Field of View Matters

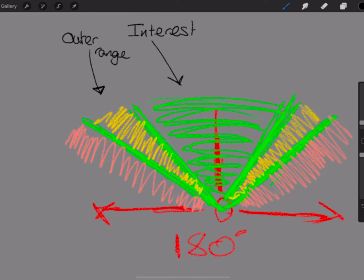497s
So we can see it, but maybe not clearly. And then this here is peripheral. Apologies for my awful spelling. Peripheral. So what does that mean? Well, our area of interest is the thing we're accurately focused on at any given moment.
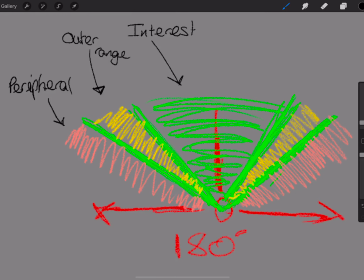514s
That outer range, we can see it, but actually, if you're honest with yourself,
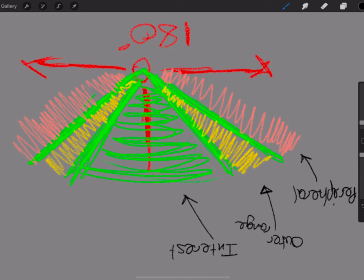519s
if you sit with your head dead straight and you look just outside of that focal 90-degree range, just anything sort of beyond your shoulder width, when you keep your head dead straight, dead forwards, you can see it, but it's not quite in focus.
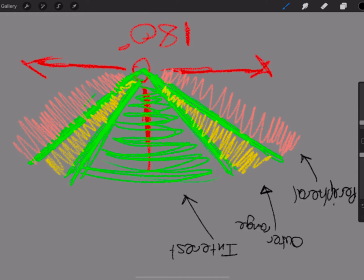535s
So try and look at things without turning your eye line, because as soon as you move your eyes, you change this forward 90 degrees is your eye movement just here.
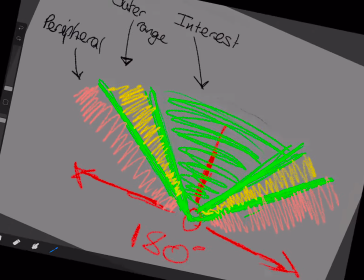543s
So as soon as you change it, that will kind of becomes something else. Sorry, I just noticed the screen flipped up there.
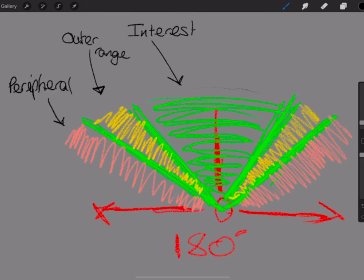550s
Yeah, so we can kind of see that outer range, but not clearly. And then our peripheral, you should all know what your peripheral vision is. It's that, you know, the stuff that's right in the outside scope of your field of view. Now, for the most part, we can't actually see in our peripheral view.
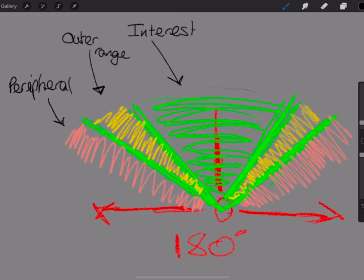569s
We can't see it at all. Our brain does some very, very good maths, does some very good kind of calculations of what's roughly there, but we can't actually see it clearly. What we can see in our peripheral view is movement. So shapes and colors are there.
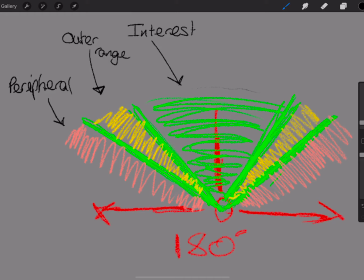584s
Nothing's in focus. We definitely can't read in our peripheral view, but we can see movement.
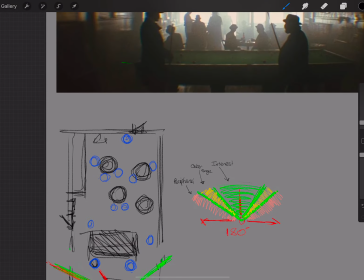589s
Now let's just take all that information back to this.
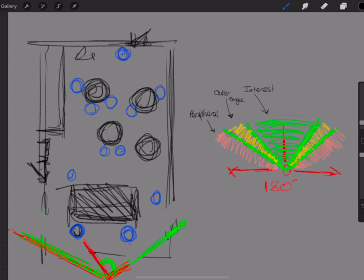594s
So what we've got in this wide shot is everything, because it's so wide, everything kind of falls within that interest area,
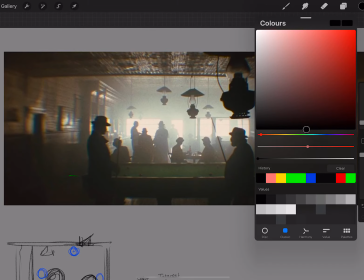608s
which is really clever. So basically what this means, let me just go for red because I think it will stand out. Actually,
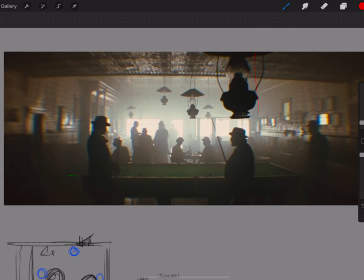615s
I'll do red because it will stand out. It means that the kind of zone lines are that everything here is in our area of interest.
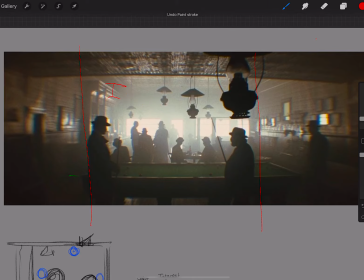634s
So that's all interest. I wonder if you can make that a bit thicker because it's probably not going to show up on your screens. So this is all the stuff that matters. This is our outer range.
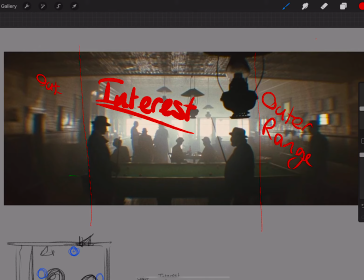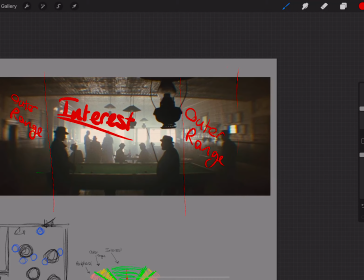661s
And then right on that outside edge, so, right here
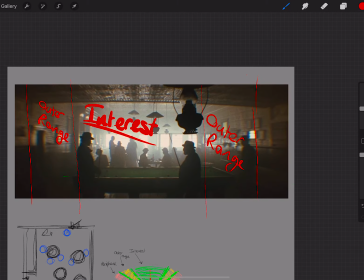669s
is that peripheral stuff.
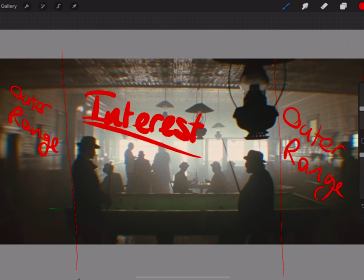678s
Now, why are we talking about this? Well, in terms of like shot design, this really matters because what they're saying in this shot is that we want you to focus on loads of things in your area of interest. We want you to focus on lots of information. So it's not just about the two characters.
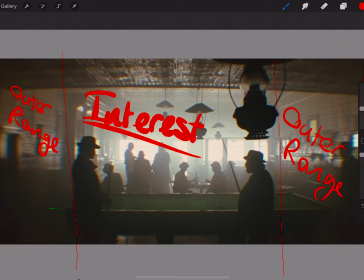696s
The whole scene is the focal area of interest. And that's a really complex thing to kind of do within a shot.
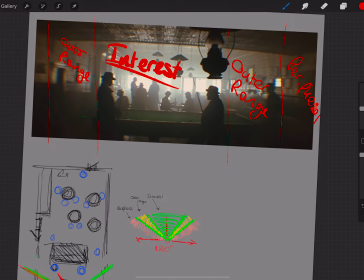704s
Normally, your area of interest would be something far more specific.
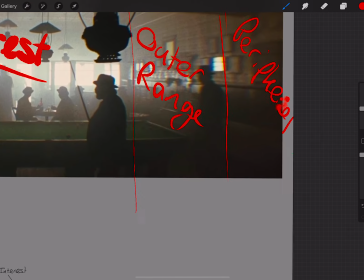708s
It would be, if you think about like just traditional kind of very, very low end shot design. So if I'm just going to quickly sketch out a frame. Let's just go down here.
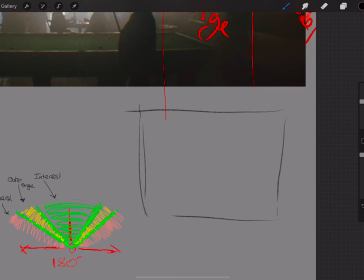727s
So just a really basic frame. When we think about like, very, very simplistic shot design, we tend to do this. We tend to go, well, what's a mid shot? Well, I just draw a character in like this. There you go. There's your area of interest. So we don't have to.